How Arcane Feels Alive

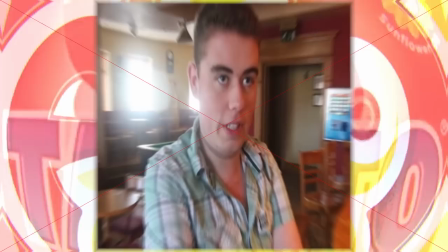[8:21]
It takes a lot to have someone like me, a simple culchie from Northern Ireland who has no interest in League and K-pop,
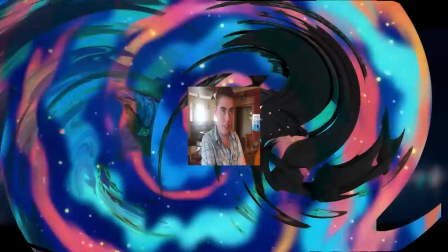[8:27]
which I have a little appreciation for, pulled out a polymerization card, merged them together, and created something I might actually like.
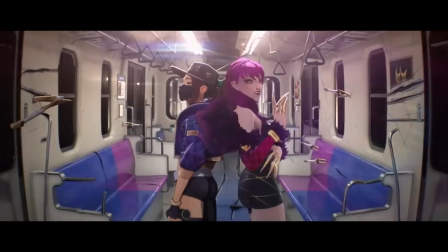[8:35] Wow, that is delicious. Finally, some good fucking food.
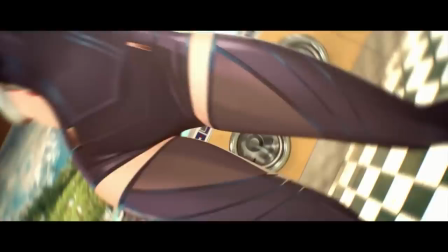[8:39]
There's so much to love about the animation that every rewatch allows you to pick up some new detail.
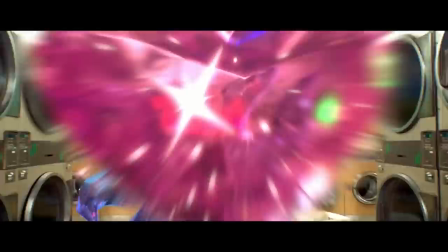[8:45]
Like how every shot is consistently pulling back, which makes each subsequent edit feel organic,
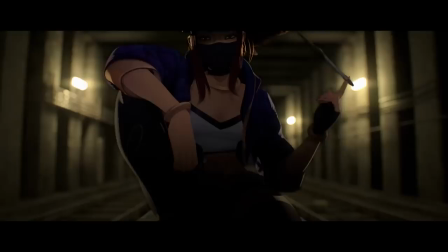[8:49]
to the way the virtual camera employs this anamorphic lens to have each member stand out from the background,
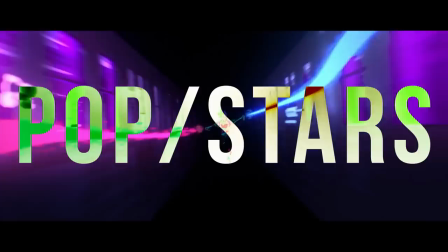[8:54]
or how the depth of field brought on by the framing makes the VFX work pop.
Star.
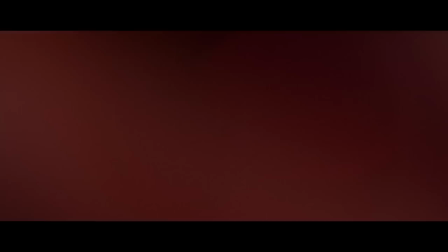[9:00]
Like, dude, when the smoke parts and Soyeon's rap vocals come smashing in, ugh, goosebumps every single time.
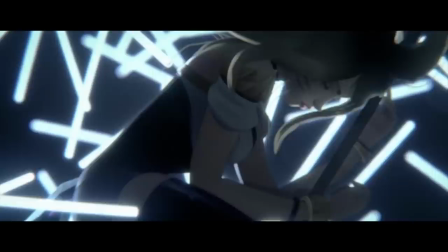[9:09]
It's cool, chaotic, and infinitely rewatchable.
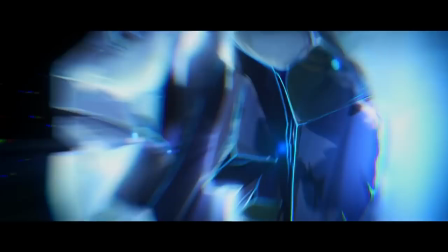[9:13]
It's important to have this context in mind because it can be easy to view Arcane in isolation as just a really good show that came out on Netflix,
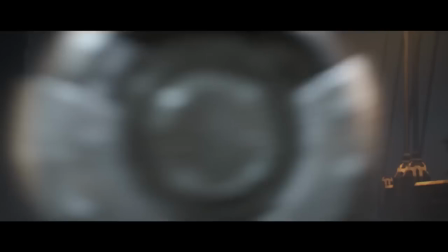[9:20]
but when taken as part of the studio's collective output, it becomes the culmination of all their work so far.
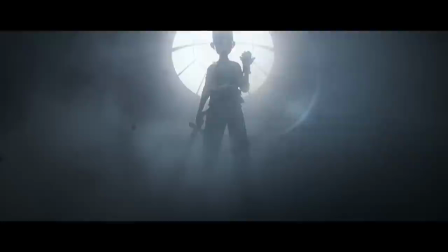[9:26]
It's every mistake learned and every technical advancement made over a decade of practice.
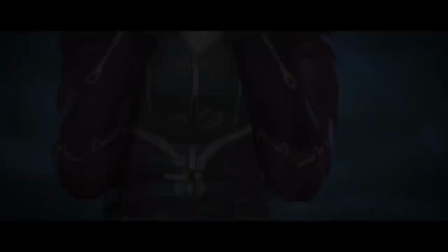[9:31]
This drive to achieve the best work possible isn't just one department doing the heavy lifting,
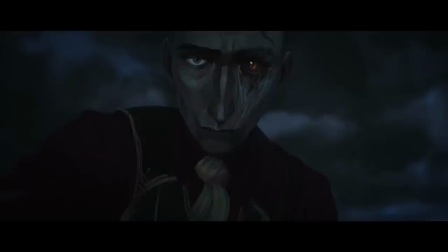[9:36]
instead it's how every part of Arcane's production is finely tuned to make it the best it can be.
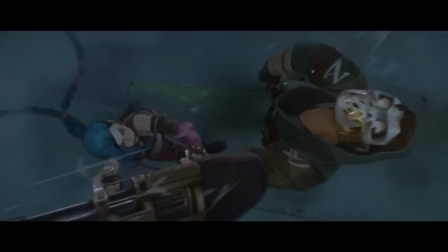[9:41]
I've been beating on this drum for long enough now, so let's actually talk about the show.
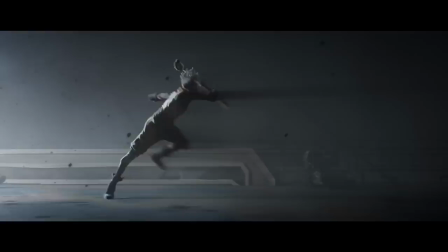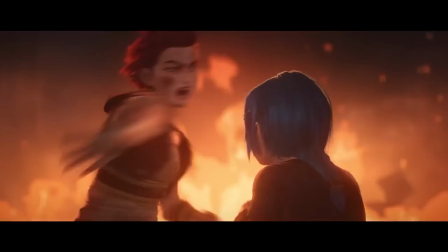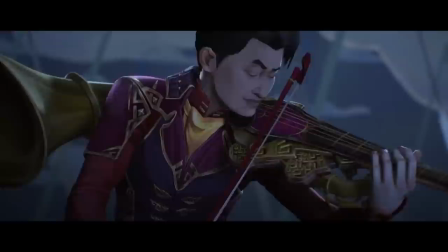Despite what the Oscars might tell you, editing is really important.
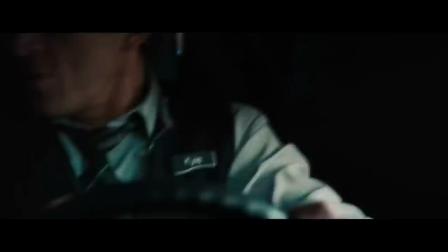[10:05]
It's not just about cutting, it's how the rhythm and method behind the cuts can alter how a scene's constructed, but also how it's interpreted. Good editing can elevate a mediocre film into something more enjoyable,
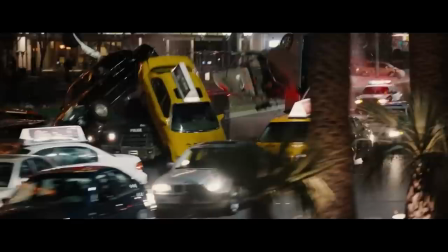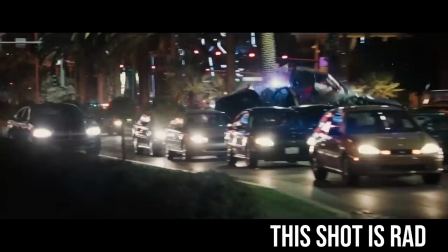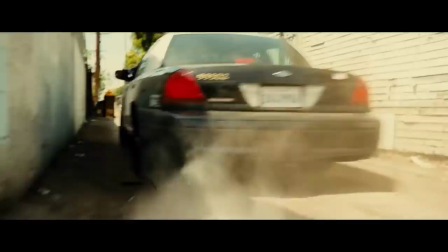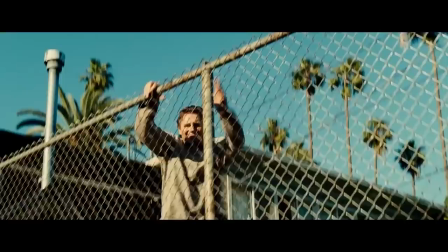[10:32]
Or in the case of Taken Free,
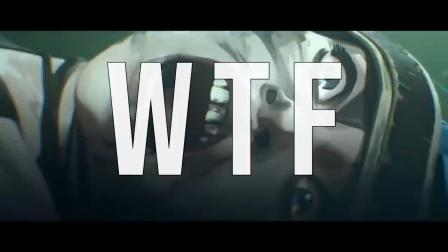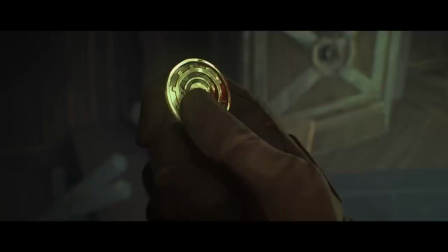[10:41]
oh my god, I think I've just developed epilepsy. That cutting was so rampant. Putting it simply, Arcane is a blast to watch.
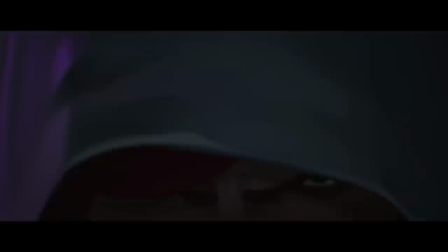[10:49]
All of its commercial sensibilities carries across to its cinematography and editing.
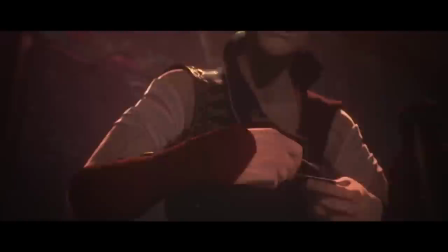[10:53]
At times, it feels as if it were an extended music video with the way the sound design and compositions are framed.
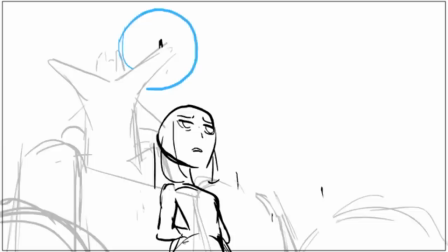[10:59]
See, in traditional animation, cuts are usually motivated more out of a sense of efficiency rather than emotion.
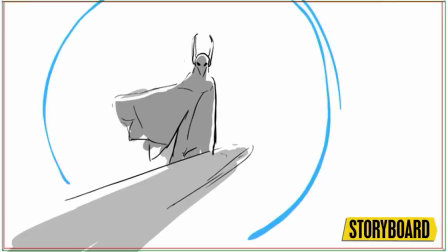[11:04]
Because a lot of shows use storyboards to plan out individual shots, it makes sense to give something of a rough sketch for animators to work off.
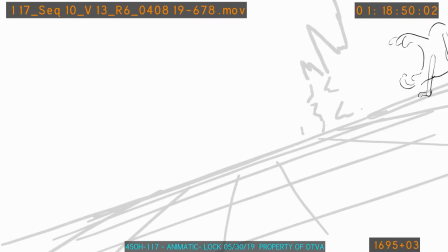[11:11]
Watching this animatic for the Owl House, you can slowly see all the different departments coming together into the final Grom sequence.
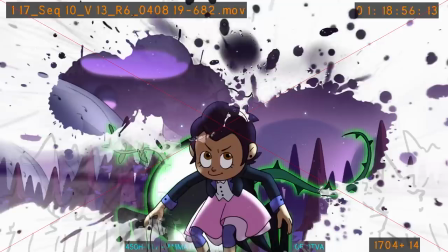[11:18]
And it should be noted that I am not dissing storyboard artists here, as it is an essential part of the process.
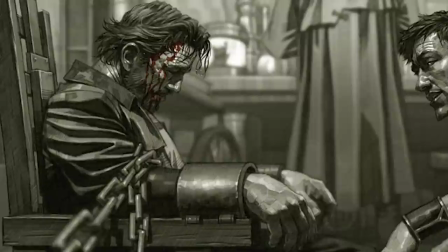[11:25]
But let me show you a storyboard from Arcane.
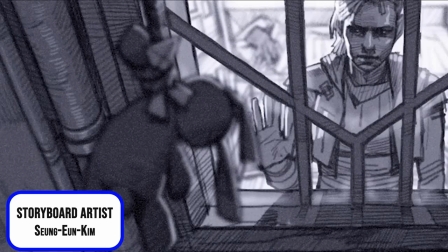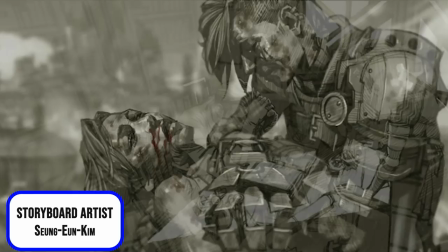[11:36]
Look at all this detail put into the facial expressions, the framing, the mood and tone.
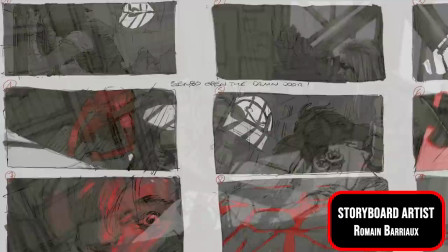[11:41]
This goes well beyond just a simple sketch because, well, the team didn't approach it like a simple sketch.
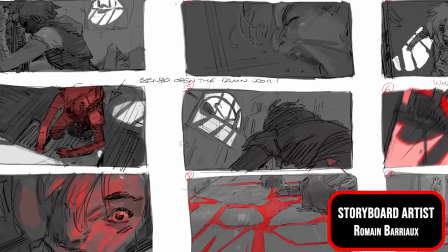[11:47]
And this is shared across many different departments because the team approached it more like a feature film,
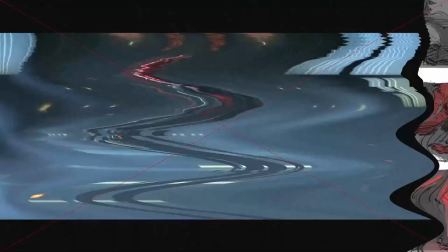[11:52]
allowing the editors and screenwriters to add their own touches to make the show better rather than hitting a deadline.
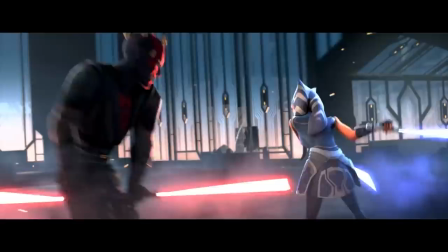[11:57]
The only other show I can think of with a similar approach would probably be The Clone Wars.
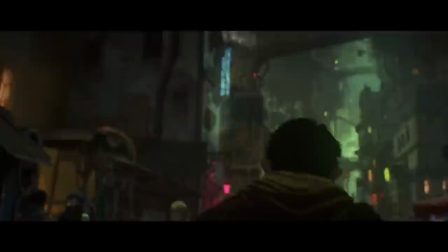[12:01]
As an animated show that pulls more from live action to influence its production, even the use of matte paintings for backgrounds gives their respective worlds a real tactile feel.
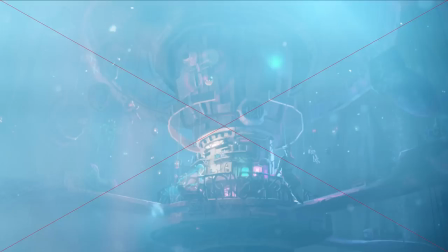[12:10]
They look built by hand and lived in for 20 years. They feel like places you could visit.
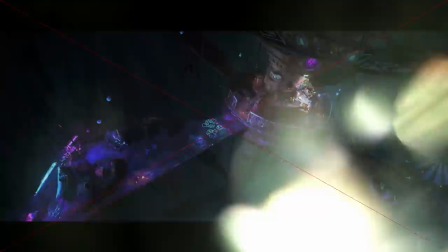[12:15]
Usually concept art needs to be dumbed down to fit in with the established art style, but looking at the end product, the transition is almost seamless.
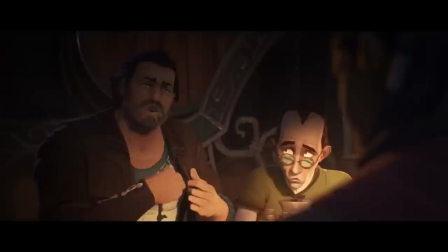[12:22]
When the last drop is run by Vander, it's crowded and worn down, but it has a warmth that makes it feel like home.
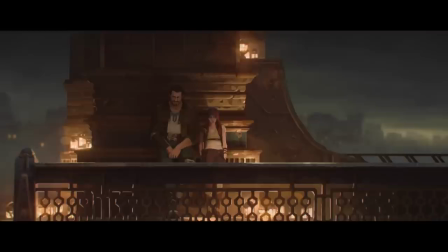[12:29]
Much like its leader who's one with his people, who's gonna stick up for the little guy.
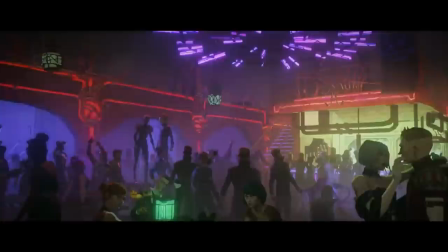[12:35]
Vander, what a lad. But when Silco overtakes that position, the colors change with it,
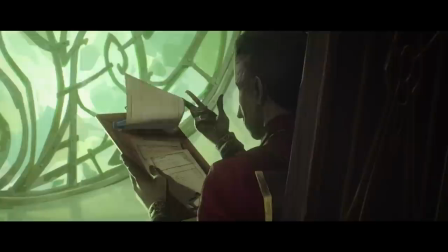[12:41]
replaced by harsh flashing neon and his office separated from the patrons, like he took his lonely aquarium with him.
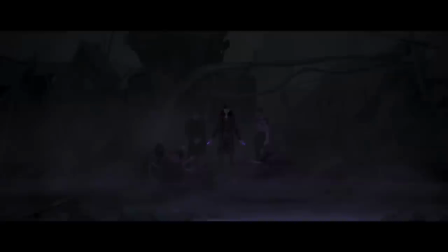[12:47]
His regal clothes forever showing his separation from the people of the Undercity. He's a leader who's not with his people, he's someone who sees himself as above them.
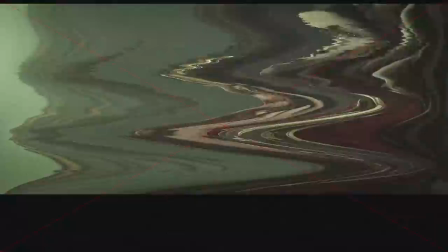[13:00]
Silco, what a bastard! That's like the worst thing he does. You know, outside the drug stuff, but still.
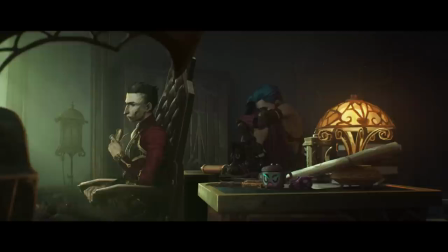[13:07]
So he seems completely heartless, but all this is then subverted by the many colorful objects around his desk,
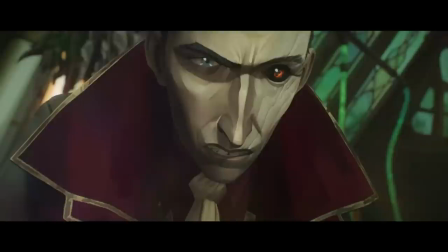[13:14]
suggesting that there's another side to his behavior, a split if you will, which is visible through the scars showing his face in two distinct halves.
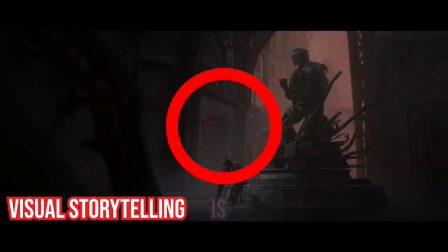[13:22]
That's not just cool filmmaking that's nice to look at but offers nothing substantial.
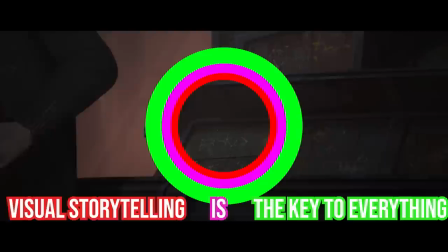[13:27]
That would just be eye candy. It would be more like eye protein, something that is visually pleasing yet also technically complex and most importantly tells a story.
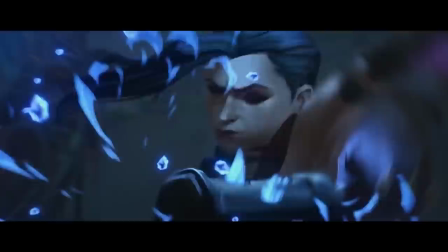[13:36]
But since I'm not as cultured, just like Shrek, it has layers. The camera work goes beyond looking cool.
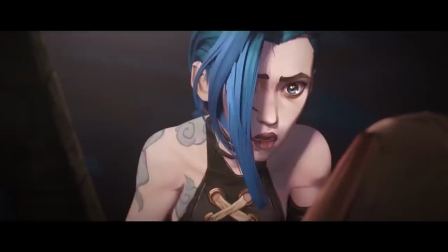[13:43]
The attention to blocking and compositional techniques shows us the conscious decisions which inform individual characters' personalities.
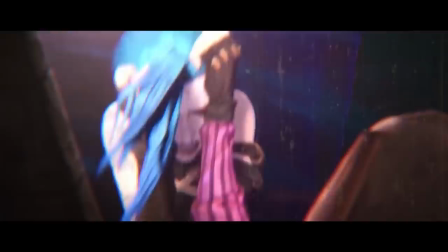[13:49]
Film burn and broken glass is used exclusively for Powder's increasingly worse mental state.
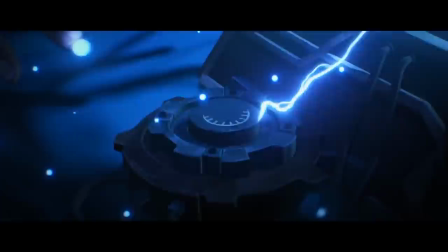[13:54]
Jason Victor's experiments employ these experimental, almost overwhelming explosions of flashing light and movement.
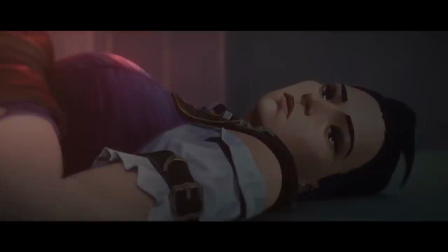[14:00]
Or when it comes to scenes with Caitlyn and Vi, the camera does the complete opposite and stays still, letting each shot hold for longer,
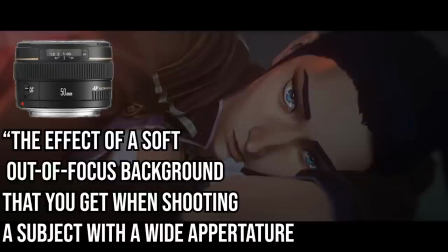[14:08]
even using a bokeh macro lens to let these POV shots really let us feel the intimacy of this moment.
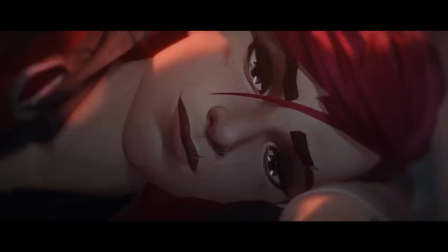[14:14]
It's a rare example of the show just staying still and letting the viewer and the characters breathe,
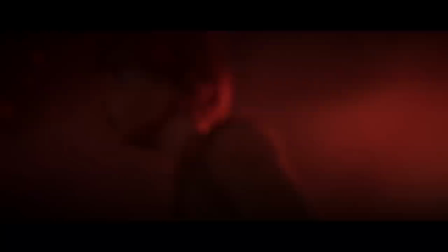[14:21]
and that's important because it's truly deserved. From the first instance we met her on that worn-torn bridge, Vias had to be nothing but strong,
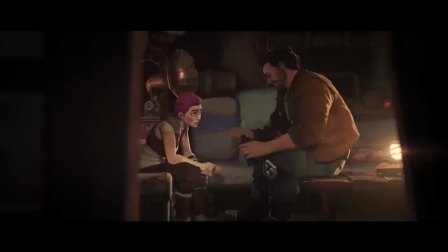[14:29]
to be a strong leader, a strong older sister, a strong person to survive in the prison she was thrown into at 15,
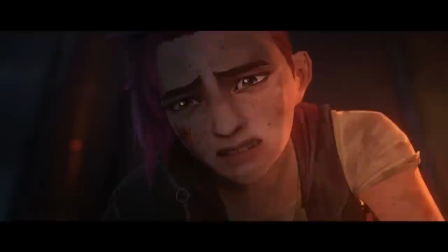[14:36]
and the last person she was ever vulnerable with was her father figure Vander, which didn't exactly go well.
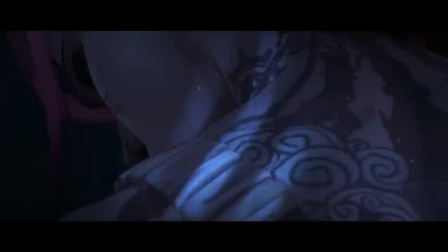[14:42]
So the last person she'd want to associate with is an enforcer like Caitlyn who's never had to deal with the same kind of emotional baggage.
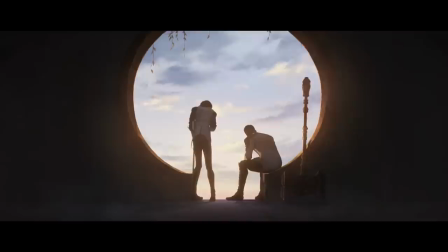[14:49]
But at the same time, what Caitlyn offers is something that's not immediately apparent.
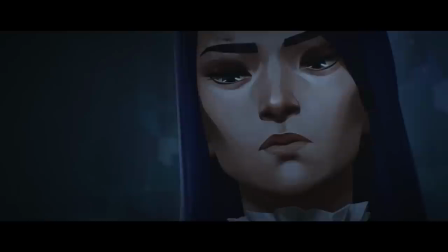[14:54]
That both sides have more in common than they'd like to think, and it takes one difficult step forward to mend that damage.
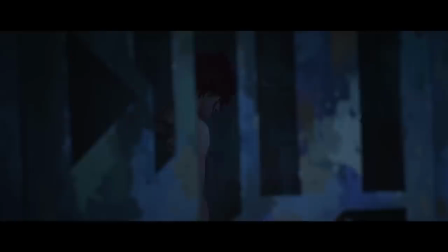[15:01]
Each scene that follows can be seen as the two taking a step closer to understanding each other,
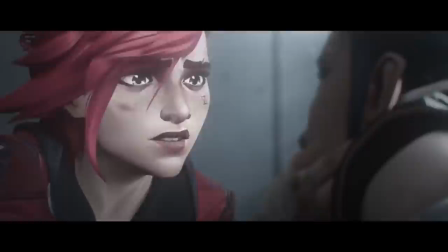[15:05]
starting out as antagonistic to teasing to slowly warming up to each other acts as a natural link in the chain of their character arcs.
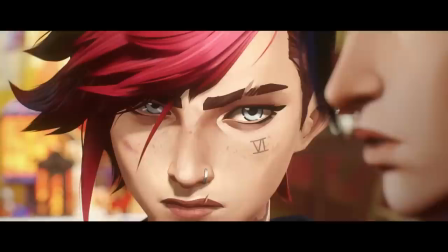[15:12]
Like, you could make the argument of when Vi finally trusts Caitlyn, but to me, it happens in this shot here.
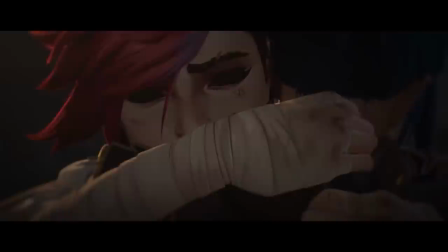[15:19]
It's in that look where the bridge finally connects. Not just a union that could fix this divide, but could maybe be something more. They seem to be very good friends.
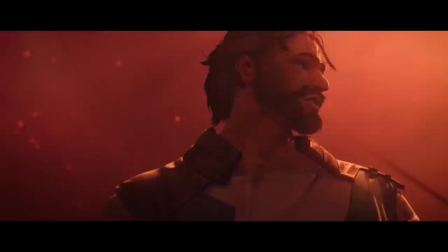[15:29]
Since we're on the subject of looks, it's probably worth taking a bit of time to talk about character design.
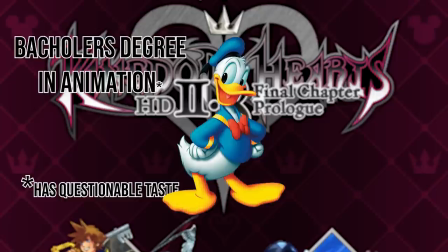[15:34]
As a quick aside, this isn't my field of expertise, but I do have this friend, represented here by Donald Duck, who's a bit more knowledgeable than I am.
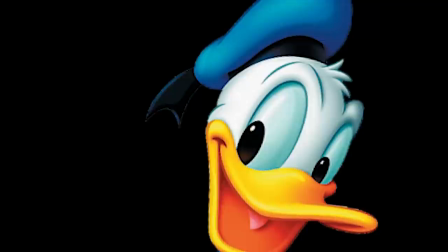[15:42]
They also like Kingdom Hearts and Detroit Become Human, so their tolerance levels for bullshit is much higher than mine.
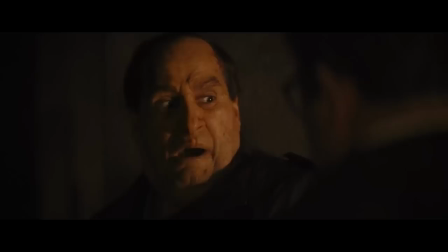[15:48]
It's because of this I'm going to hurt their feelings even more by pushing myself into looking at Final Fantasy XV.
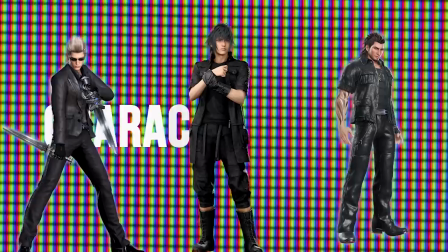[15:55]
Holy God, what are you showing me? Come on. In isolation, Nomura's art is good, stylish, even beautiful.
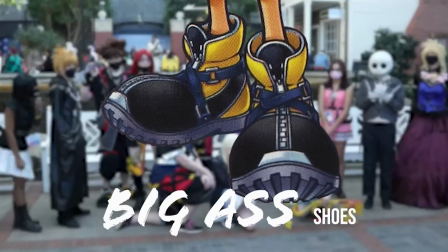[16:04]
There's a reason why it's so popular in cosplay. You'd be hard-pressed to go to a local con and not see Buster Swords and big-ass shoes.
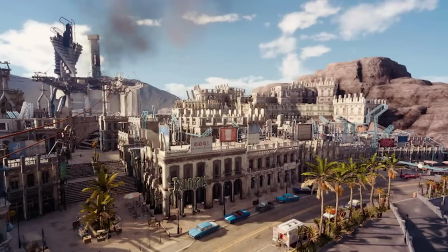[16:11]
But my problem comes from taking this piece of visual data and placing it into an environment which doesn't complement it.
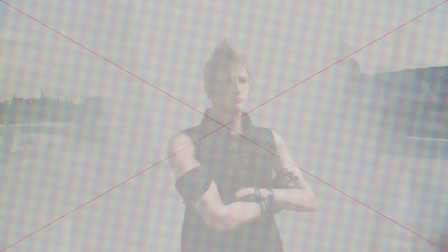[16:17]
The world feels like a tech demo made separately from the central character designs.
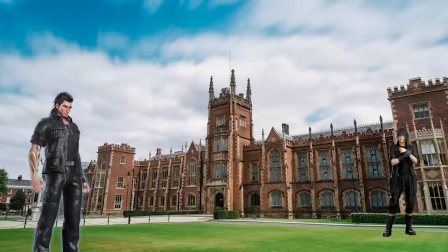[16:22]
Contrast is important, but this doesn't feel deliberate,
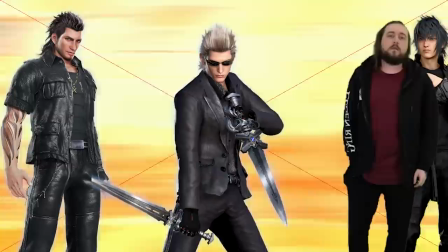[16:25]
which means they just feel like video game characters or cosplayers who got lost on their way to QCon, ending up in a center on the other side of the Holy Lands.
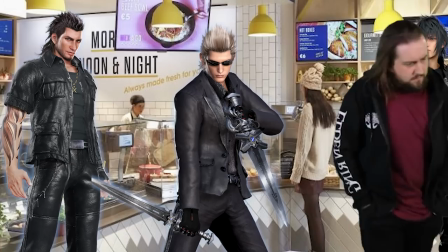[16:33]
You see these Fallout boys in a shop, you're gonna feel a disconnect.